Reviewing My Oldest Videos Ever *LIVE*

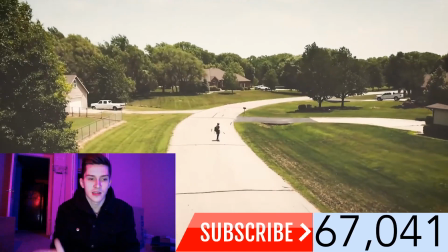Now I wish I could have flipped that the other way and made it look as though I was riding upwards, but it's a little critique.
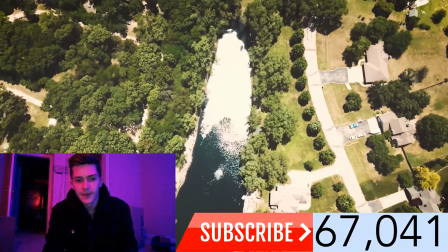Doesn't really matter at this point. But I feel that was a good episode, guys. One of my favorites, but not my most favorite.
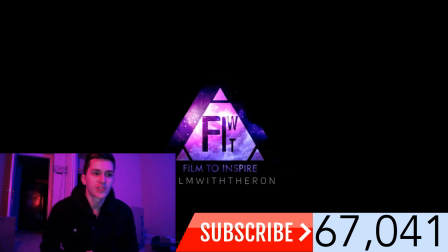All right, so this one is called Time. Now, this one was actually shot at a field that is down the street from me, from where I used to live.
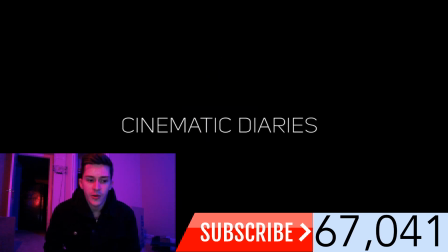So I like this one, but there are a couple things that I do want to critique on it.
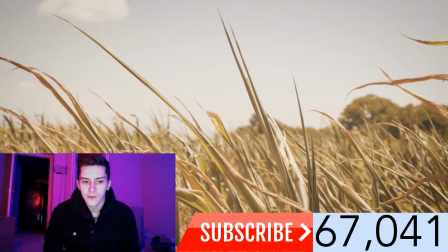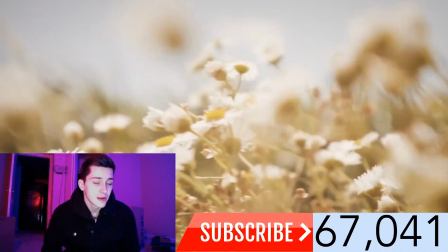See, I don't know if I wanted to show that really. I just had to show something else, you know, to kind of keep things going and keep the viewer interested in what's going to happen next.
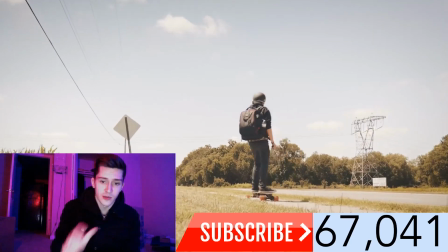So this right here was shot in 4K. That's how I was able to zoom in like that. And then these other ones were 1080p.
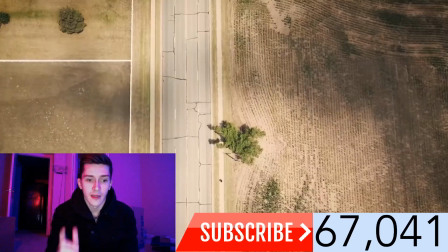This right here is kind of one of my favorite scenes. That one especially is. There's like no cars on the road.
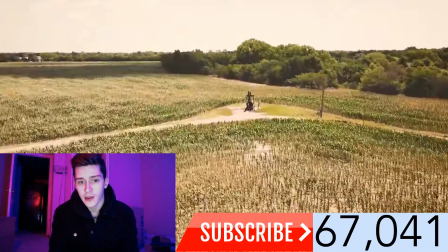I happen to time that perfectly for that. So I'm very lucky for that. So at least like in that one scene, it looks like I'm the only one there.
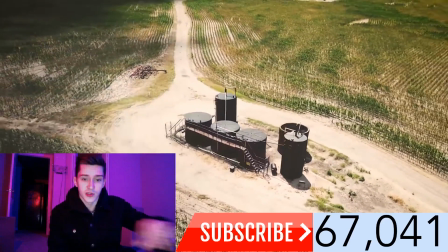This is a cool scene. I really love how the clouds just, you know, the shadow and everything just moves over like that.
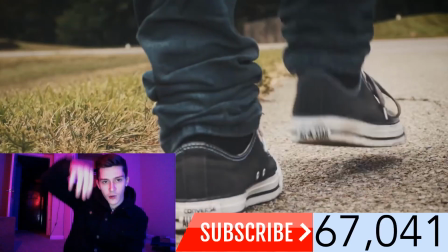And that scene that you saw where it's kind of like going up and twisting, that was a new scene for me.
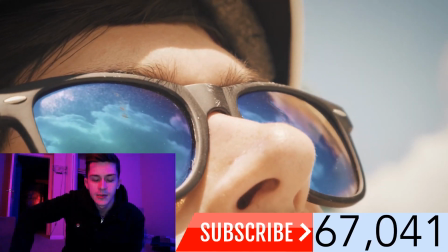I tried something new, and that was pretty cool. So I like that episode. It's a really cool episode. I think I used music that is not copyright free, or that is copyrighted, so I didn't get any money from that video.
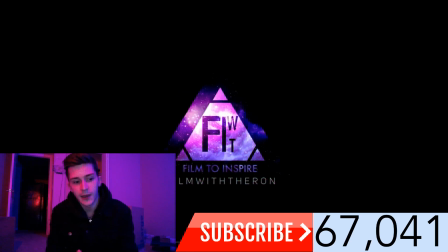This next one is called Terminus. Now, I don't remember exactly what this one is about, so I have to see here.
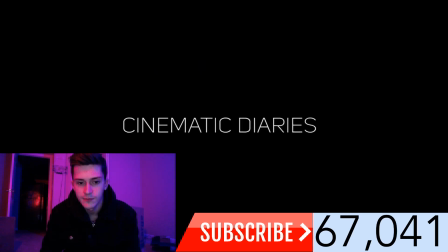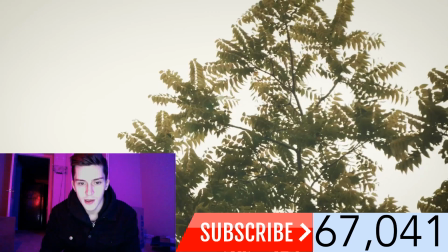Okay, more trees.
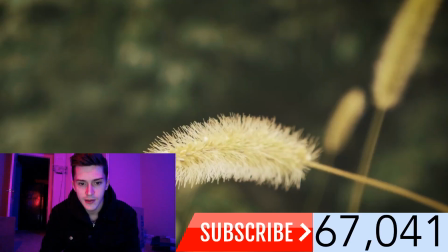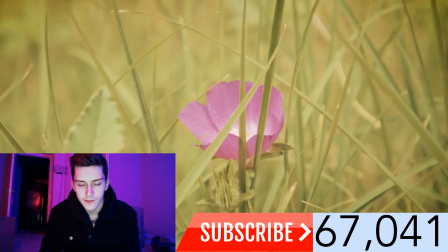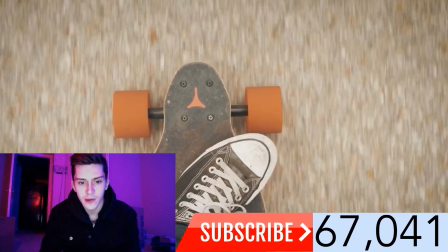A lot of close-ups and racking focus. If you guys know what that is, basically where you go from one object to the next in focus.
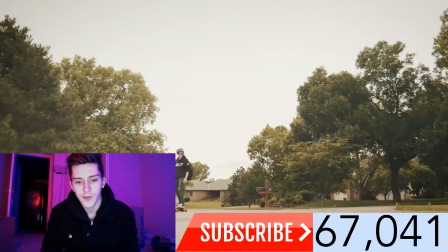So a lot of that. I used some techniques for this video.
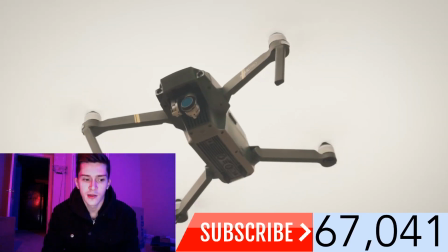I remember now where I would speed ramp something or reverse it, you know, stuff like that. So just kind of add a creative touch to it.
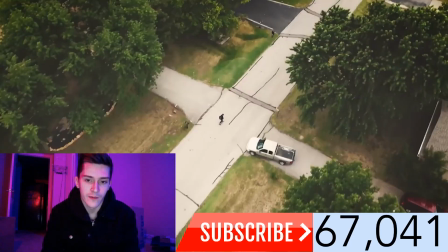As you guys can see, it does rain quite a bit back where I'm from, so that's why the water was all over the street and everything.
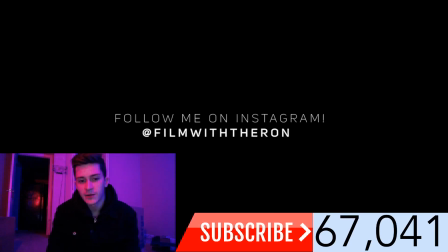This is a cool scene right here. I really love the balance of everything. The houses, the pool really makes it look kind of cool, different colors and everything. So I like that. It's really cool. Next one is Paragon. I don't think this one's one of my favorites. Let's see.
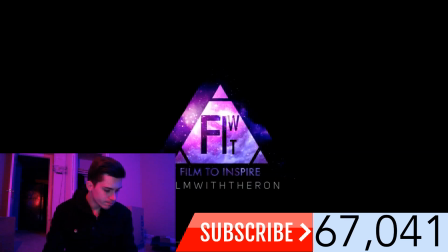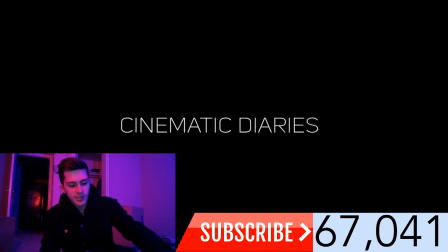Now guys, if you're watching this video after I post it, my intention was to keep this video up for a little while.
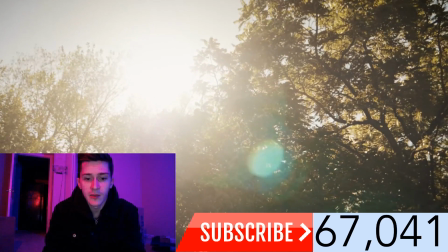So, you know, if you're enjoying it, definitely go ahead and let me know down below. I will do more of things like this.
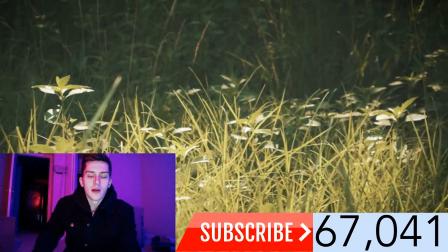So in this video, I was experimenting with color grading still.
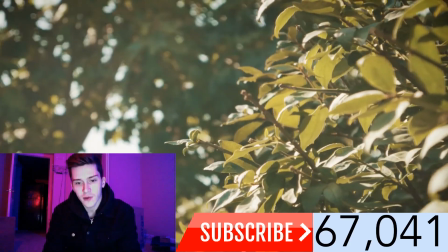So I'm experimenting here with temperature, it looks like. So I kind of cooled down the video a little bit, trying to not warm it up as much.
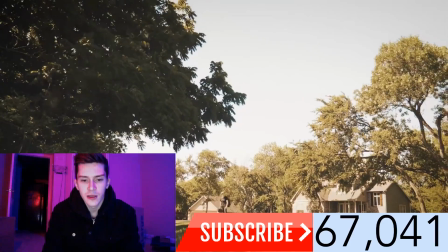So I think I did an okay job, but I still feel that it looks a little bit off, the colors and the way that things are.
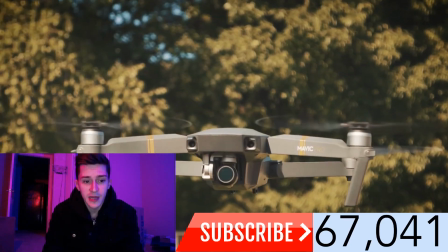But also it's like super bright at this time of day when I'm shooting this, so it doesn't really help either.
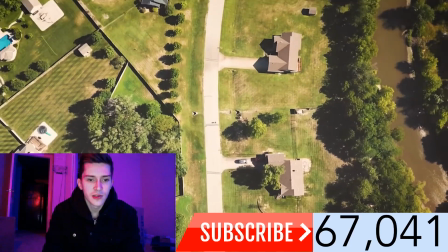So this is another cool scene. I feel like I speed rammed it too much because I look like I'm going like 30 miles an hour and I wasn't going that fast.
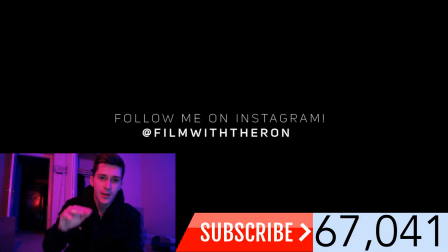This right here is a cool scene, but as you can see, the drone at the very top, it likes to kind of do this overexposed kind of thing. And then once you get it level with the camera, then it actually exposes correctly. It was a pet peeve of mine when I had that drone. This one is called Divine, Diary number 16.